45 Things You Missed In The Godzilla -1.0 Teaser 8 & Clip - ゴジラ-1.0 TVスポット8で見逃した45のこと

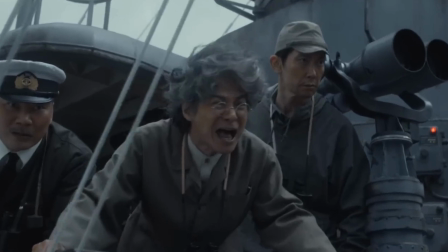We then return to Noda, Akitsu, and the captain of the destroyer standing watching on in horror while Noda screams in fear, and I believe what he's screaming is no.
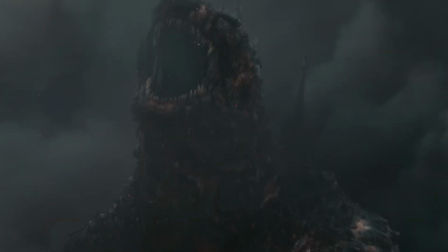We then see an extended shot of Godzilla roaring while charred up. This is good stuff.
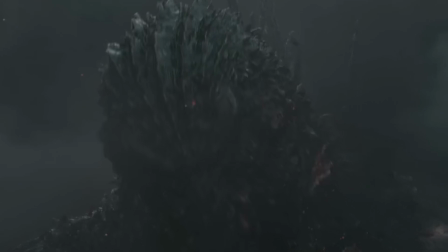This is the stuff that I speculated was going to follow the massive explosion in Tokyo,
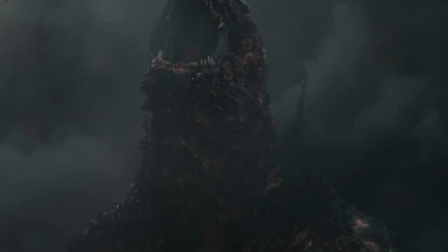with Godzilla's skin being burned and blackened and ripped open here with flaming burning chunks coming off of it.
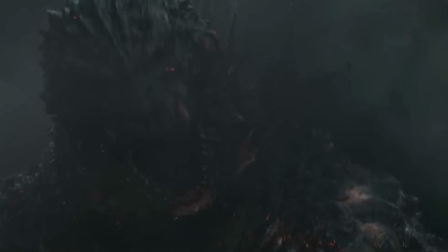I love that you can see sparks crackling through his body itself. It is so cool.
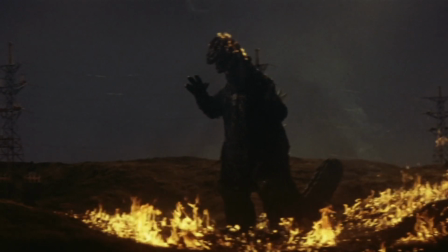Godzilla has of course iconically caught on fire in films before, back in the Showa era specifically when it was an actual physical actual suit that could catch on fire.
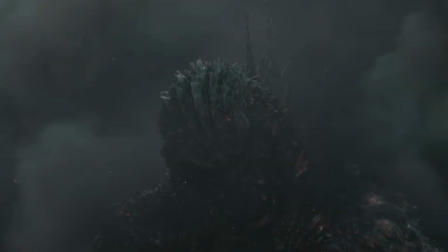And so seeing the detail here that Godzilla's skin can still catch on fire was pretty cool. Absolutely love this shot.
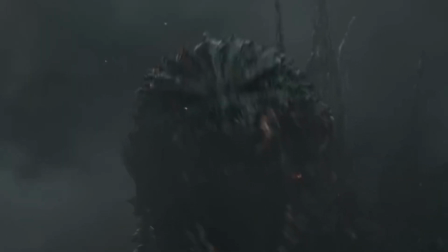I cannot get enough of it. The crown of spines on Godzilla's head, the burning wounds, the way he moves, it's all just so amazing to see.
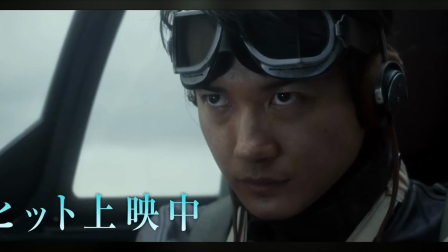And then we end with this special little glimpse of Shikishima now in the cockpit of a plane.
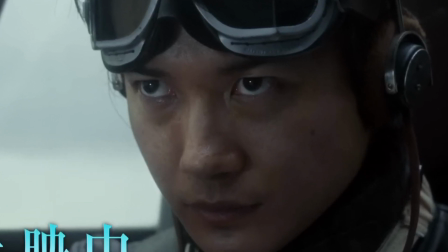Shikishima was a pilot during the war, and as I've speculated in other videos, kind of takes on a Godzilla Raids Again type role.
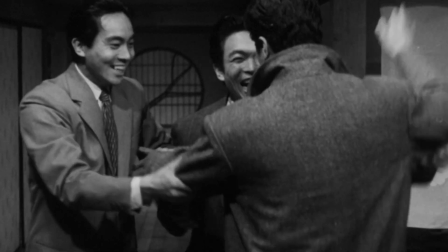Tsukioka in that film was a pilot during the war, and as I've speculated for a long time now, Shikishima could probably do a similar thing to Tsukioka,
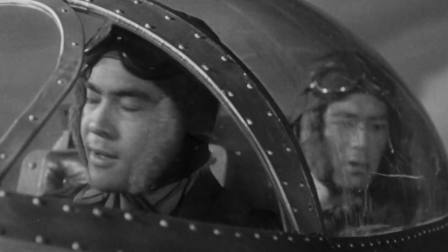which is get back into the cockpit later on after the war to take on the fight against Godzilla in the final act.
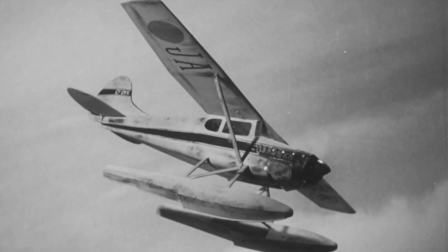I've also speculated for a long time now that Shikishima could suffer a similar fate to Kobayashi from Godzilla Raids Again,
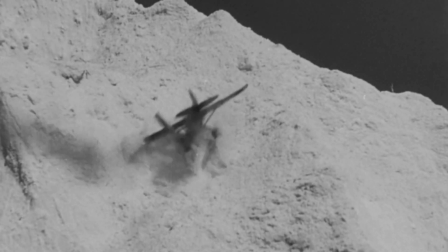in which he has to sacrifice himself in his plane in some sort of kamikaze attack.
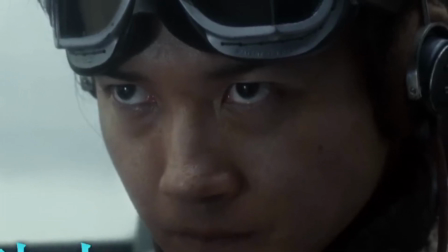The clouds in the background place Shikishima in the same setting as we have seen all the stuff with the Japanese destroyers in,
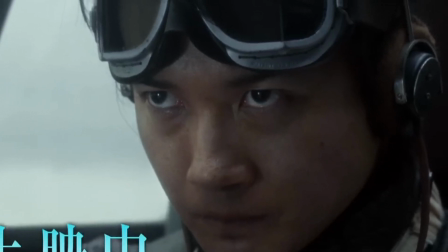which kind of explains why Shikishima has been absent from all of that action in these trailers,
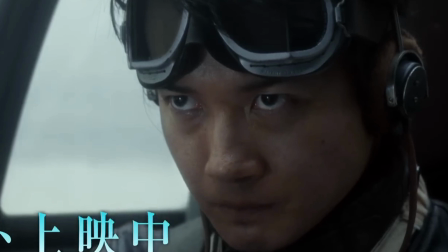is because he's not on any of those ships.
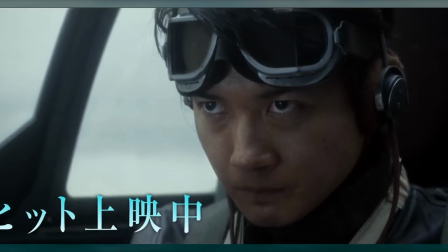The text on screen at the end here says, "Now showing the big hit, celebrating the success of Minus One in Japanese theaters, and the movie is a huge success." Leading into its American release, which will be subtitled, playing for a limited time it seems, starting on December 1st, and I believe running for about 1 to 2 weeks, depending on how well the movie's doing in your local theaters. We got a clip shared by Rotten Tomatoes showing an exclusive, basically 30 seconds of the movie, but it's a juicy 30 seconds, so I wanted to jump into it here.
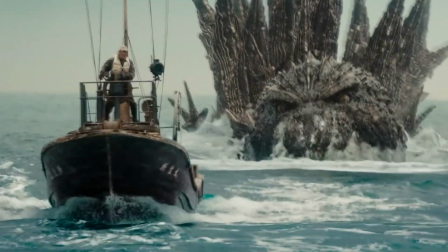This sequence is actually my second favorite sequence in the entire film.
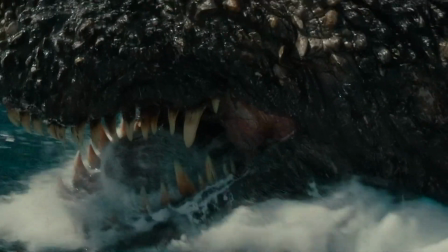I think it's truly incredible stuff and is filled with the raw horror and suspense that Godzilla has been lacking for so long.
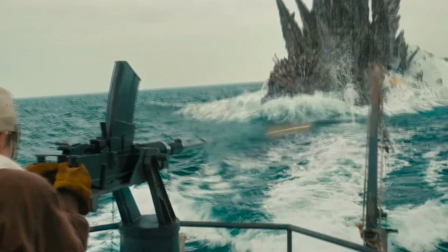It is so incredible in so many different ways.
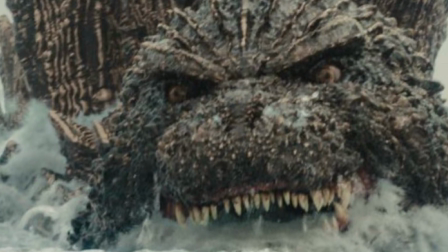It actually comes earlier in the film, which can be revealed here by the lack of Godzilla's cheek scar, which he iconically features during the Tokyo destruction sequence.
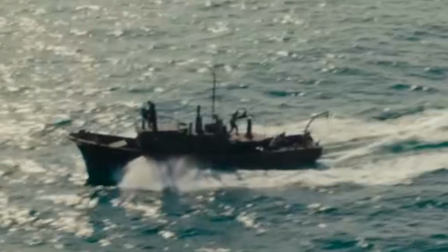This is more of a dire situation than we have literally ever seen our characters in a Godzilla film before,
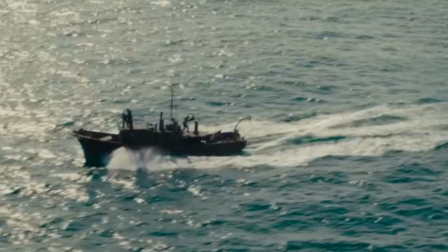out on the open waters with literally nowhere to run or turn to as Godzilla is hot on their trail.
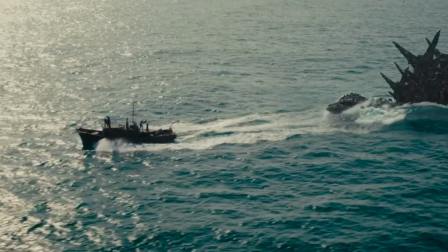This is where it's at right here. They can't fly away, they can't run away, they can't hide behind a building. They are all by themselves in the middle of the ocean with Godzilla following behind them, and it's not like he sneak attacked them like he does with that other ship.
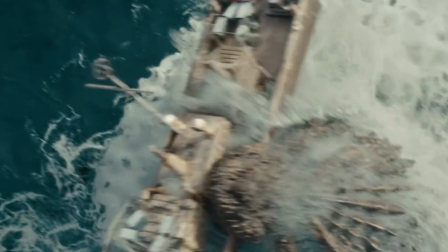That other ship had no suspense because they didn't know what kind of danger they were in, but here Godzilla is hot on their trail.
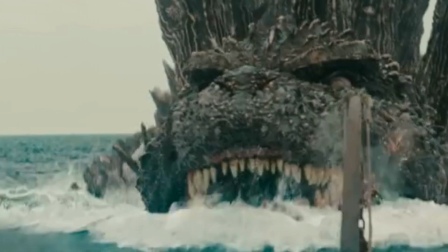It is so scary, and Godzilla's actually rather slow in Godzilla Minus One as he struggles to catch up with the ship here,
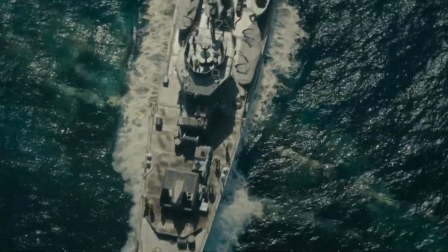and I think the limitations to Godzilla's abilities completely benefit the character of Godzilla because it adds this level of suspense and tension.
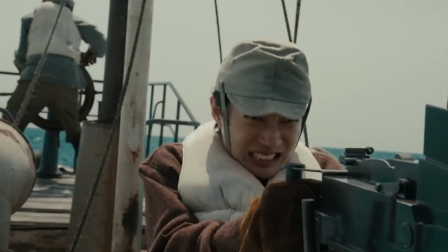Additionally, because of it, Godzilla gets to almost toy with the people for a little longer as he tries to catch up with the ship, almost like a cat playing with its food.
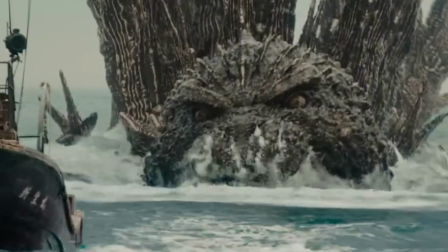It's really spooky stuff. Godzilla swims in this super unnatural way with his head sticking out of the water and bobbling around like a bobblehead.
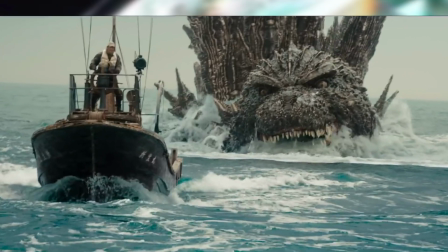Godzilla has these super creepy eyes here locked on the ship with this strange smile across his face.
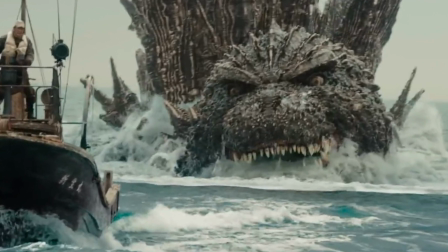It kind of reminds me of Pennywise from It, and it's probably the scariest we have ever seen Godzilla.
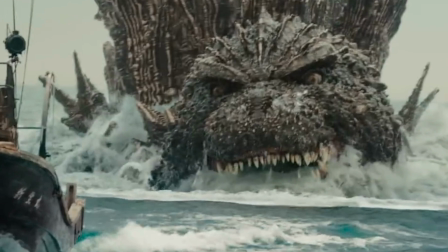I really love it.
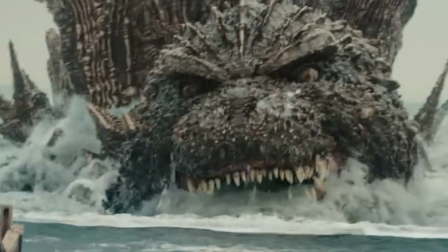Godzilla's unnatural way of swimming also reflects how the Minus One Godzilla represents what Godzilla was originally supposed to be and what I think some people have lost track of.
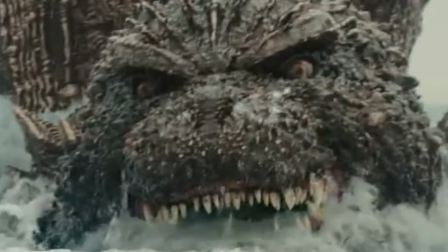Godzilla is an abomination. He's a tragedy. The MonsterVerse Godzilla is a sleek and powerful swimmer.
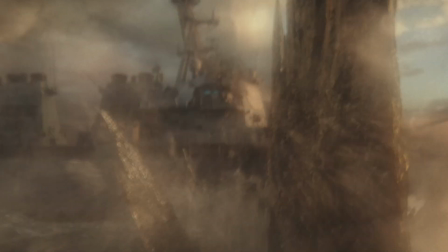He is very impressive and fast and thrives in the water, as he should, because the MonsterVerse Godzilla is a naturally occurring being.
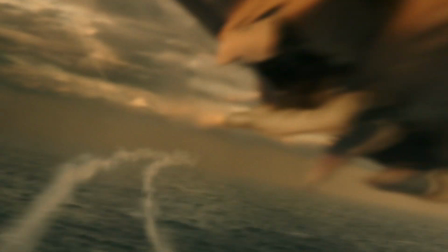He evolved to be like this. The guy would be at a disadvantage if he wasn't able to catch up with ships.
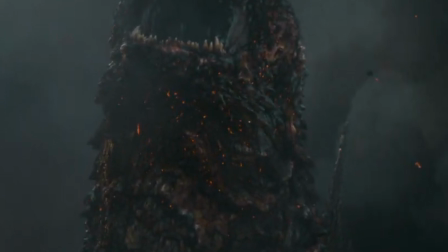Minus One has returned Godzilla to being what he was originally supposed to be, and that is an abomination, who's not supposed to exist.
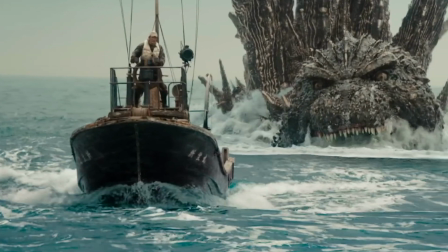He swims awkwardly and floats around weird with his head bobbling almost as if he just can't get it under the water properly.
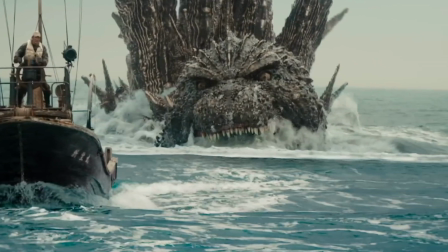He's slower than the MonsterVerse Godzilla and is at a disadvantage the whole time. He reminds us of how Godzilla is a tragic being and always has been.